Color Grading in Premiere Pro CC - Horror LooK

What's up, guys? Compliments of the season. Merry Christmas to you. I hope you're having a very cozy holidays. In today's tutorial, I'll be showing you how to create a horror scene inside of Premiere Pro as in terms of color grading. I want to make our color grading look like a bit of a horror scene. You know, when someone says horror scene, what comes into your mind? A tint of blue or green, you know, something like that. So we're going to create that look inside of Premiere Pro today. If you're new to this channel, please subscribe. Hit the bell notification icon to get notified anytime I post new content. All right, let's get straight into the tutorial for today.
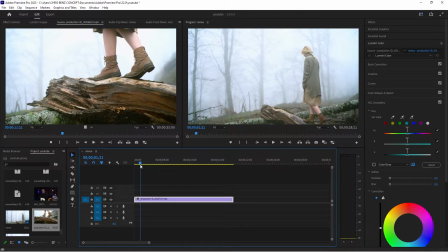So inside of Premiere Pro, this is our footage, and I'm going to choose a hero shot where shot that best represents everything that's like the whole footage, everything, the entirety of the whole footage,
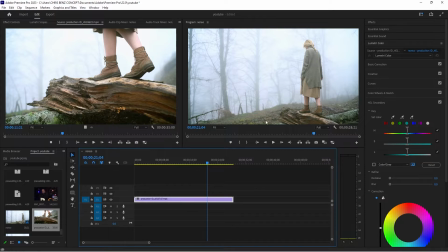where I'm going to be doing my color grading. And I choose this place because it kind of exposes her two legs and of course her faces, her face. I think this is better. Yeah, this is better for me. I love this. It exposes her two legs and her face.
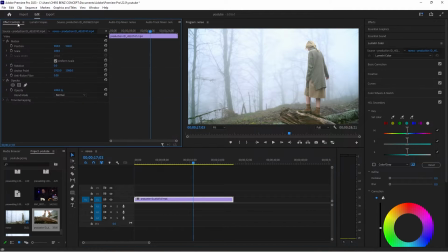So I'm going to go to my Lumetri color. I'm going to just create an adjustment layer.
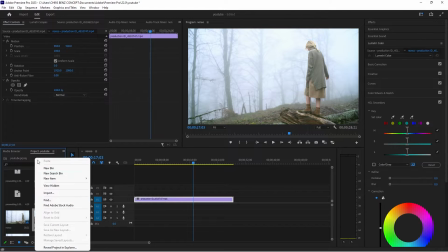I'm going to right click and create an adjustment layer.
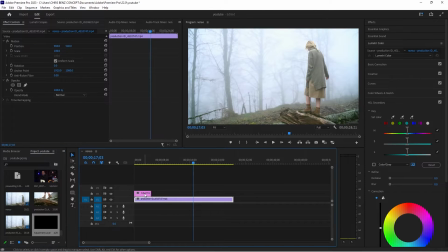And I'm going to put that on top. And drag this. And the first thing I'm going to do is, of course, you know it, the basic corrections. I'm going to click on my basic correction. I'm going to increase my contrast.
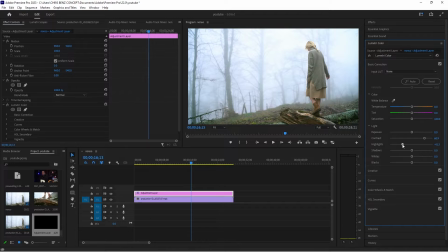I'm going to decrease my highlights, you know, just to get a bit of the details of the trees in depth, the trees in depth, just to get that details. I'm going to decrease my whites.
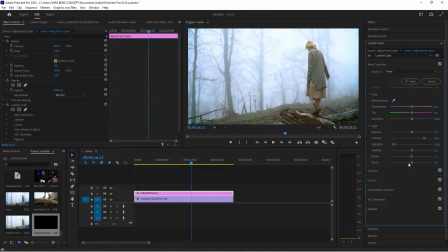I'm going to decrease my whites a bit. I'm going to go to my blacks and decrease it just to get that punchy look.
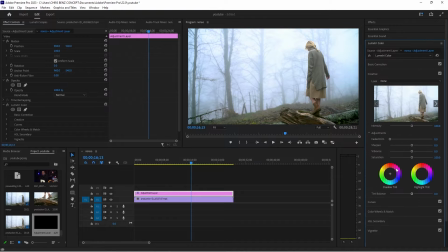Then I'm going to go to my creative and I'm going to increase my vibrance. No, I think that's fine by me. This is my vibrance. I'm going to increase the sharpen. I'm going to, sharpen it a little bit. And I'm going to go to back to my basic correction, and to get that look,
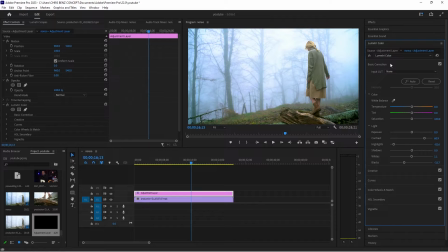that bluish look, that bluish look that you often see in horror movies, I'm just going to take my temperature and drag it towards to the blues. This is what I want. You know, drag it there.
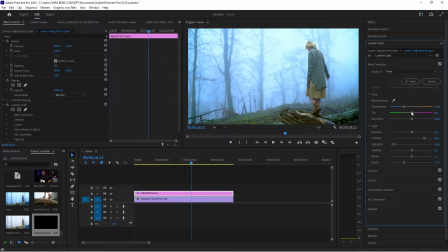And I'm going to also take my tint and drag it towards to the green, just to add a little bit of green to what I have created. And something is wrong with the shadow. I don't like it. I want to decrease the shadows too. You know, something like this.
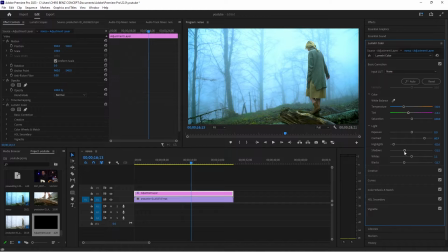Yep, this is fine for me. Well, I think we have a good start. And this is our before. This is our after. The next thing I'm going to do is go to my curves. I'm going to go to my RGB curves, and I'm going to click on 3 points here.
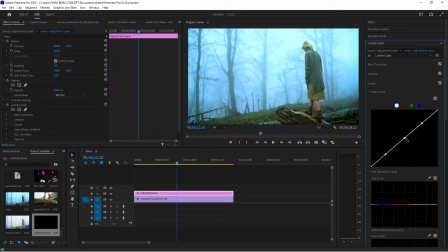Remember, this is the shadow, this is the midtones, and this is the highlights. I'm going to take that down a bit. I'm going to take the shadows down a bit. I'm going to take the midtones up a bit.
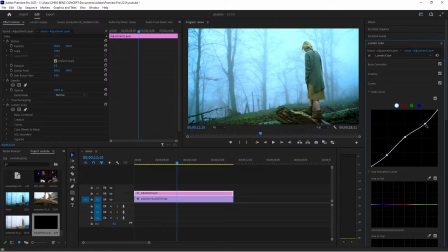And the highlights, I'm going to still drag them down. You know, just to get more details. This is our before and this is our after. You can see we are getting details. We are getting more details in the footage, as you can see.
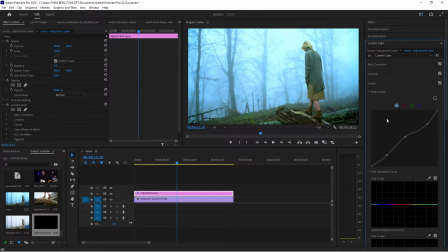This is before we went to the curves, before we crushed the highlights down. And now this is after we must have crushed the highlights down. We are still getting more details. So details are very, very important. And to get more details in your shot, you have to reduce the highlights. So I think that's fine for me.
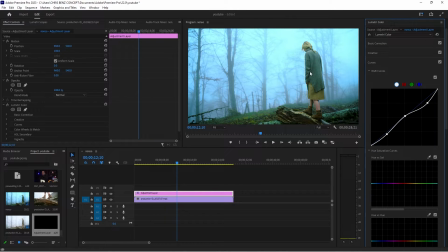Now I'm going to go to her clothes. I'm going to create another adjustment layer.
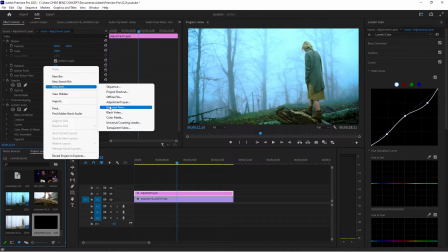New item. I'm going to go to okay. I'm going to click on adjustment layer. I'm going to click OK.
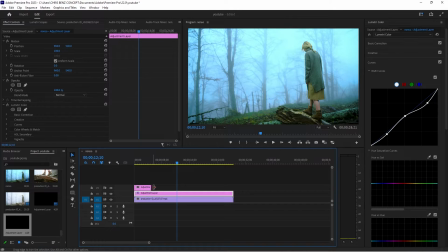I'm going to drag that up here. I'm going to also go to increase that to cover up the entire footage. Now I'm going to be working on her clothes. So I'm going to go to my hue versus saturation, and with my
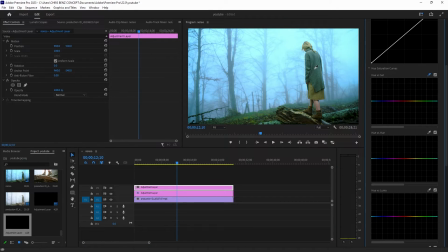my color picker, I'm just gonna click on this part and I'm going to drag that up a bit. I just want to increase the vibrance of it.
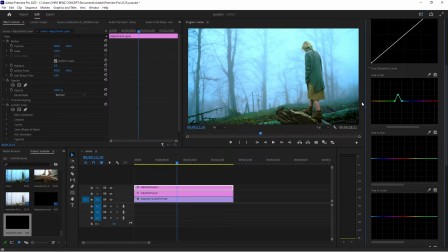As you can see, as we're increasing that, other things that are green in like over the ground here are also affected. But we want it that way, it's not a problem. But don't just overdo it. I'm also going to take my color picker again and I'm going to click on this part and I'm going to increase that a bit
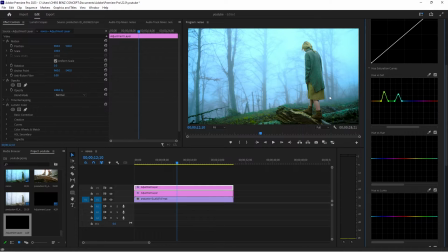just to get the life on her clothes. So I think this is a before and this is the after. Though the result is subtle, but come on, is the after is more better than the before. Okay,
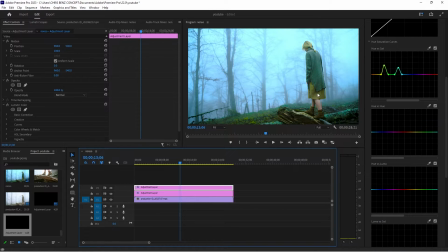so the next thing I'm going to do is to I'm going to do something on her skin. I'm also going to create another adjustment layer. You can also do two Lumetri color. You can also have two Lumetri color on one adjustment layer.
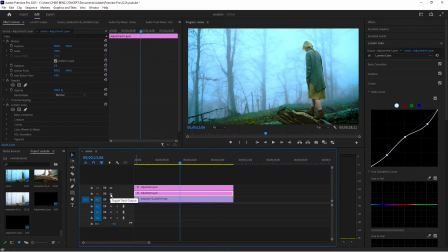I just used to do everything in the adjustment layer. Like here is the color grading. Here is for her clothing. But okay, let's just use this adjustment layer to touch her skin. So I'm going to go to my HSL, HSL secondary.
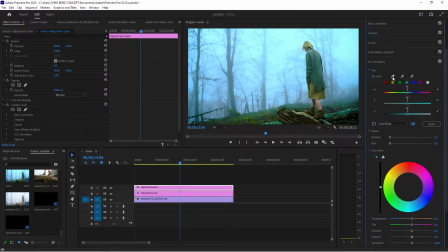You can call it the split toning. Now I'm going to, with my color picker, I'm going to touch her skin. I'm going to touch her skin. I'm going to add up this part too.
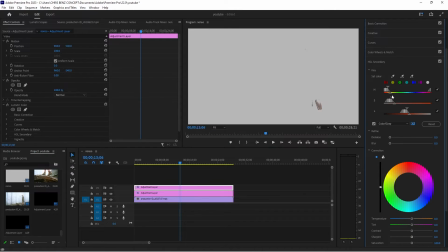I'm going to max everything and then refine the max. I'm going to do some refining in the max. So
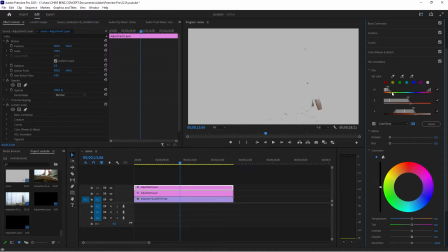I think that's fine. This is the best we can get. So I'm going to denoise that. I'm going to blur it also, and I'm going to push this upwards to the orange.
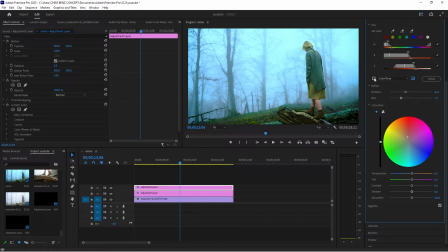I'm going to deactivate the max, and you can see that our results. That pushing that to the orange and increasing the saturation a bit, you can see what we have now.
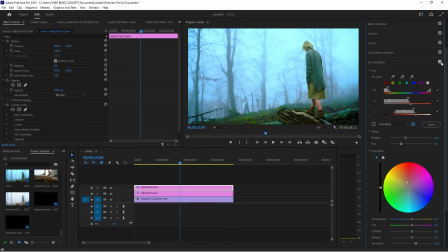This is our before and this is our after. You can see we've added a bit of life to our skin, and of course you want to add a bit of light also to her face, though it wasn't really shown properly here, but
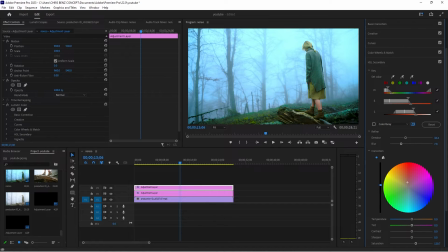nevertheless we will still have to do something about it. I'm going to increase this a little bit, the exposure of our skin a little bit. Increase the contrast, and also going to, I think the saturation is too much, I'm going to take that down a bit, just to make it look natural. So before, and this is after. So we've done that. So I'm going to touch her skin now.
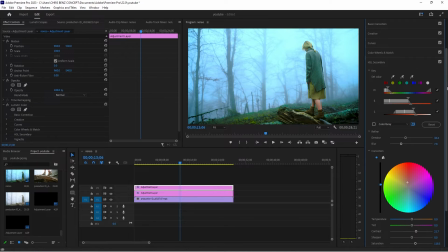I'm also going to create another Lumetri color.